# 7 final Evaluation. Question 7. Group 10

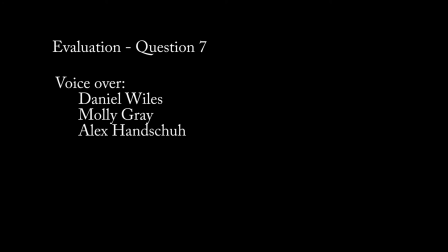(0:00)
This is our Group 10 evaluation question 7. I'm Alex Hanshew. I'm Dan Wiles. I'm Molly Gray. In our brief for our preliminary task, we had to include 2 lines of dialogue.
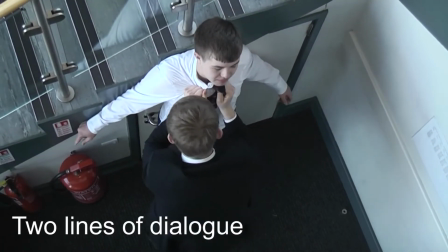(0:11) Look, you should have thought that before you laid hands on my fiancée.
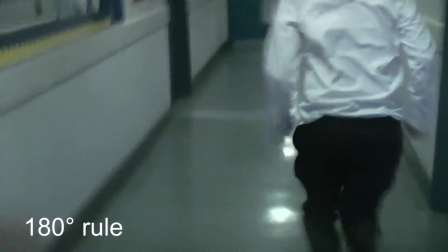(0:16)
Opening a door and considering the 180-degree rule, as well as continuity editing.
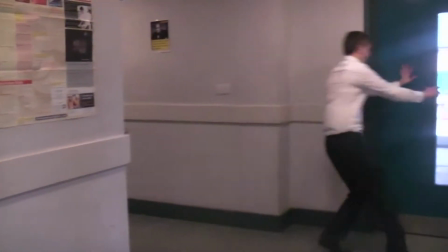(0:21)
We also had to experiment with other camera techniques to help differentiate our piece.
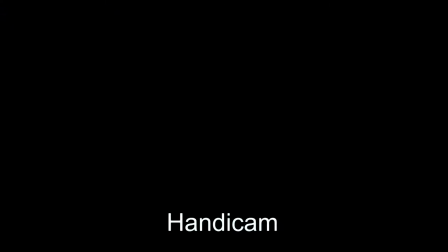(0:27)
For example, low-angle shots, handycam, high-angle shots, etc.
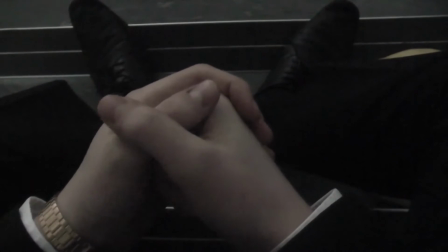(0:33)
But overall, it's primarily for us to get used to using a camera and editing software.
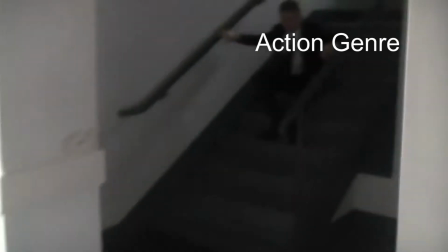(0:39)
Even though we were more interested in making a horror film, we decided to choose the action genre for our preliminary task, as we felt filming in school would restrict us from making a horror film effective,
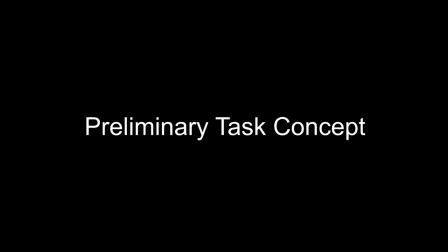(0:48)
especially as we filmed during daylight hours. We produced our storyline before we started filming and chose our location in school to fit this narrative.
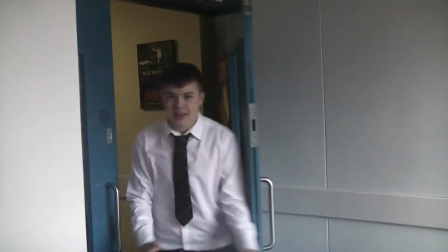(0:56)
We decided on the idea of a chase scene for our piece because these kind of scenes are normally at the climax of action films,
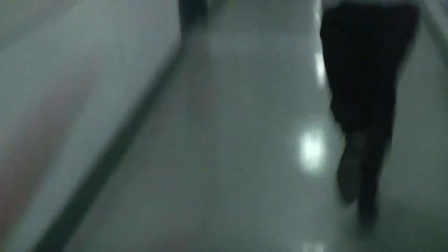(1:02)
meaning that we can make the piece more exciting even though it's set in a school.
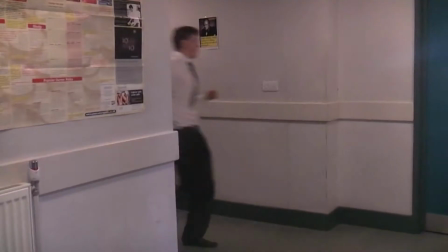(1:05)
We felt that using a long corridor was suitable for a chase scene because we could get quite a wide variety of shots.
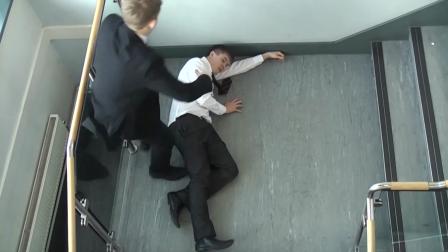(1:12)
We used static shots and handycam in our piece so we could get both professional and characters' point of view shots.
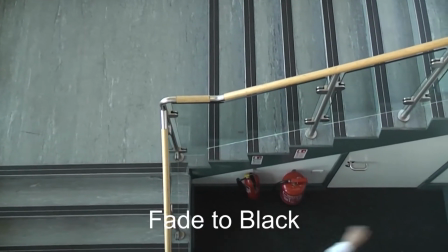(1:17)
We used a fade to black transition right at the end of the narrative. However, we got the chance to make an effective horror opening when it came to filming our final product.
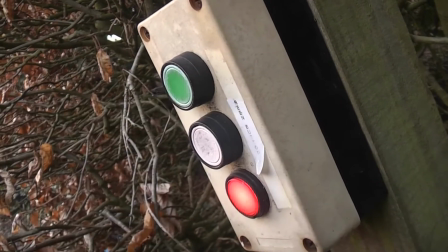(1:27)
We altered our original idea due to the problems with using handycam to film the whole piece.
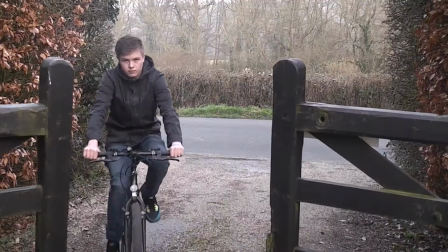(1:33)
We have reshaped the opening to it now being a boy who comes home in the late afternoon.
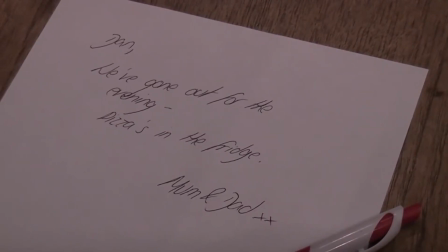(1:38)
His parents have left a note saying they've gone out and he is being watched by a stranger.
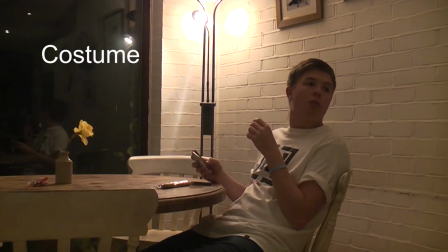(1:42)
The costume of the protagonist wore was just casual clothing so he would look like an ordinary teenage boy.
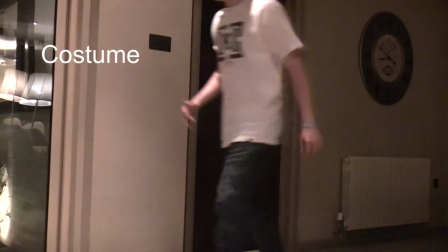(1:49)
We wanted to alienate our antagonist,
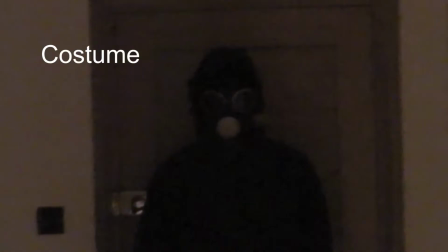(1:53)
so therefore we dressed him in all black and he wore a gas mask so he would seem inhumane and more threatening.
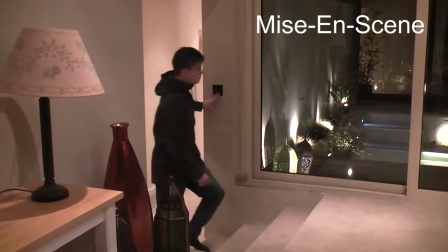(2:00)
We wanted our mise-en-scène to portray realism, such as the kettle,
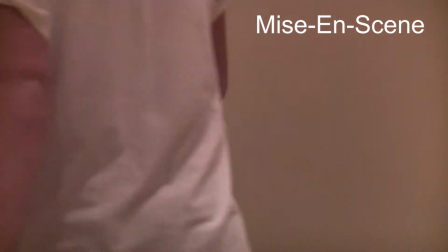(2:05)
the interior design of the house and the ordinary activities that our protagonist carries out, for example riding a bike or playing video games.
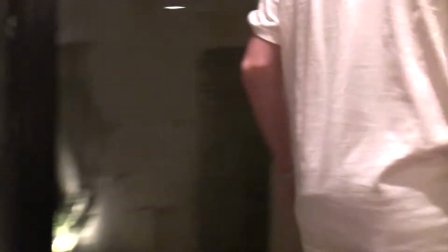(2:13)
The way that we changed our whole concept from handycam to static shots definitely improved our piece as our shots look more professional.
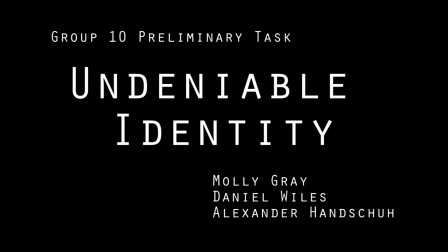(2:20)
We encountered a number of difficulties when it came to filming our preliminary task. Firstly, being able to sustain continuity editing.
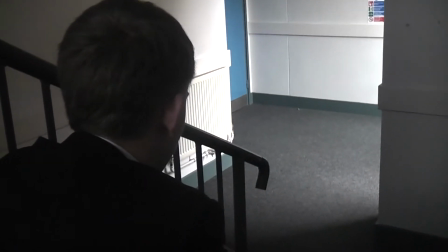(2:28)
However, we managed to achieve this by extensive editing and ensuring that we had a wide variety of shots, such as pans, long shots, extreme close-ups and so on.
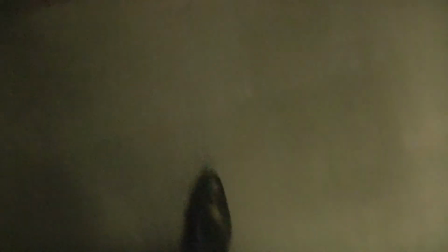(2:37)
Another difficulty we had was keeping characters in the centre focus during a pan shot.
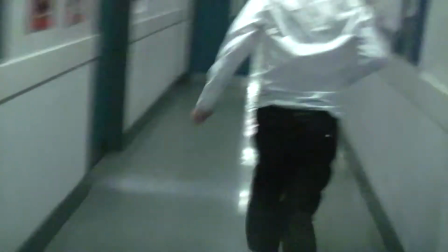(2:41)
We ensured that we overcame this by doing multiple practice shots to familiarise ourselves with the equipment so that we could end up with the best result.
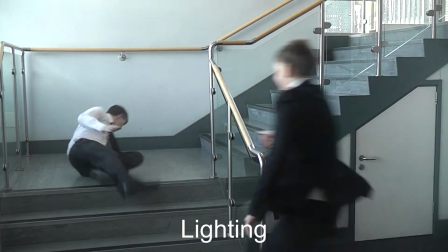(2:50)
Finally, trying to keep the lighting consistent was an issue we had and that we didn't fully resolve,
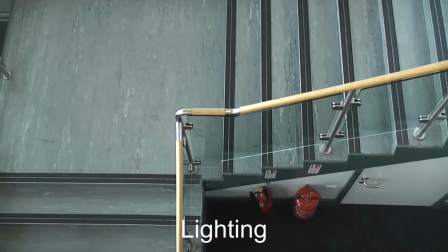(2:58)
but we did our best using the editing software provided.
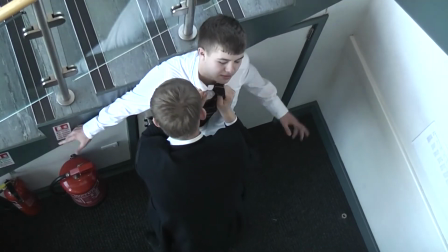(3:01)
Overall, we feel that our preliminary task went well as we included a large number of shots with a fast cutting rate, making it interesting and exciting.
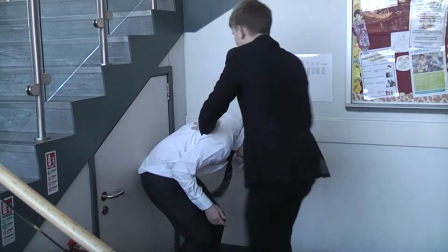(3:09)
However, if we had more time, we could have produced even more and made it longer,
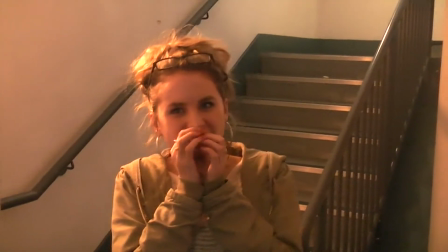(3:13)
although we knew we would be able to achieve this in our film opening product as we'd have more time to film and edit.
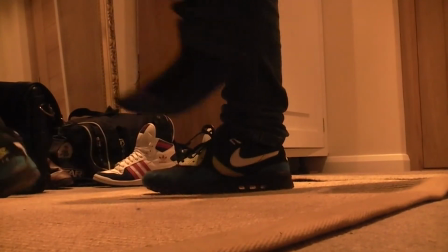(3:20)
In our opening sequence, we also had a few difficulties. We found it difficult to find a soundtrack that fitted perfectly with our opening.
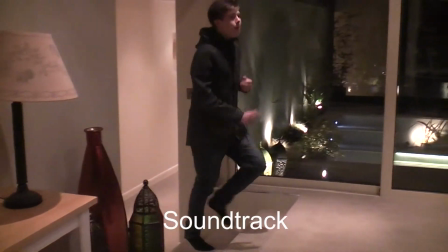(3:26)
Eventually we found one that worked with our piece, but we had to cut it down so it would tie in with our content, which didn't give the same effect.
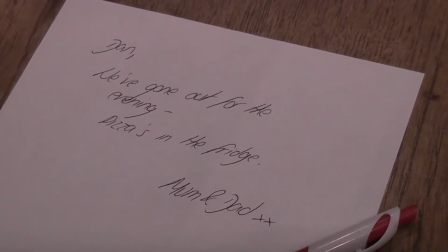(3:33)
Another difficulty we came across was the fact that when it came to editing,
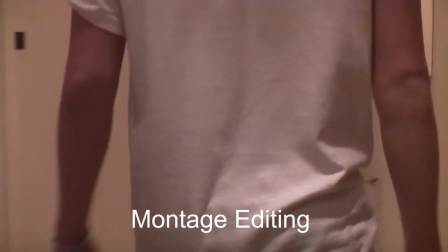(3:38)
we didn't have quite enough shots for our montage of our protagonist doing his daily activities.
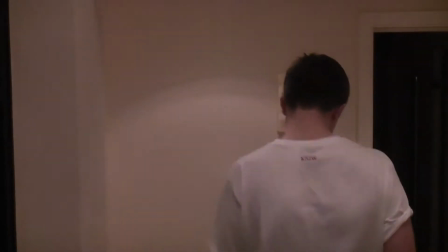(3:44)
If we had more time, we would have filmed a lot more of these shots so there would be a faster cutting rate.
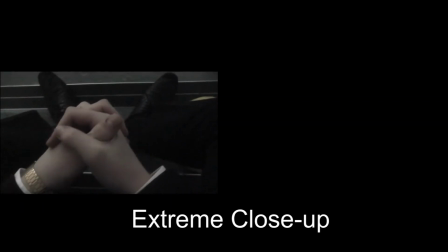(3:50)
This extreme close-up in our preliminary task creates enigma as all you can see is the actor's hands.
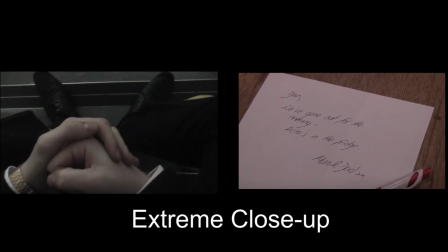(3:55)
We use this in our film opening to create enigma as it builds suspense and tension. We used the handycam technique in our preliminary task and in our final piece.
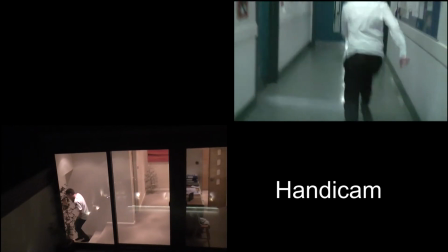(4:04)
We did this because we feel it creates a sense of realism and also tension too.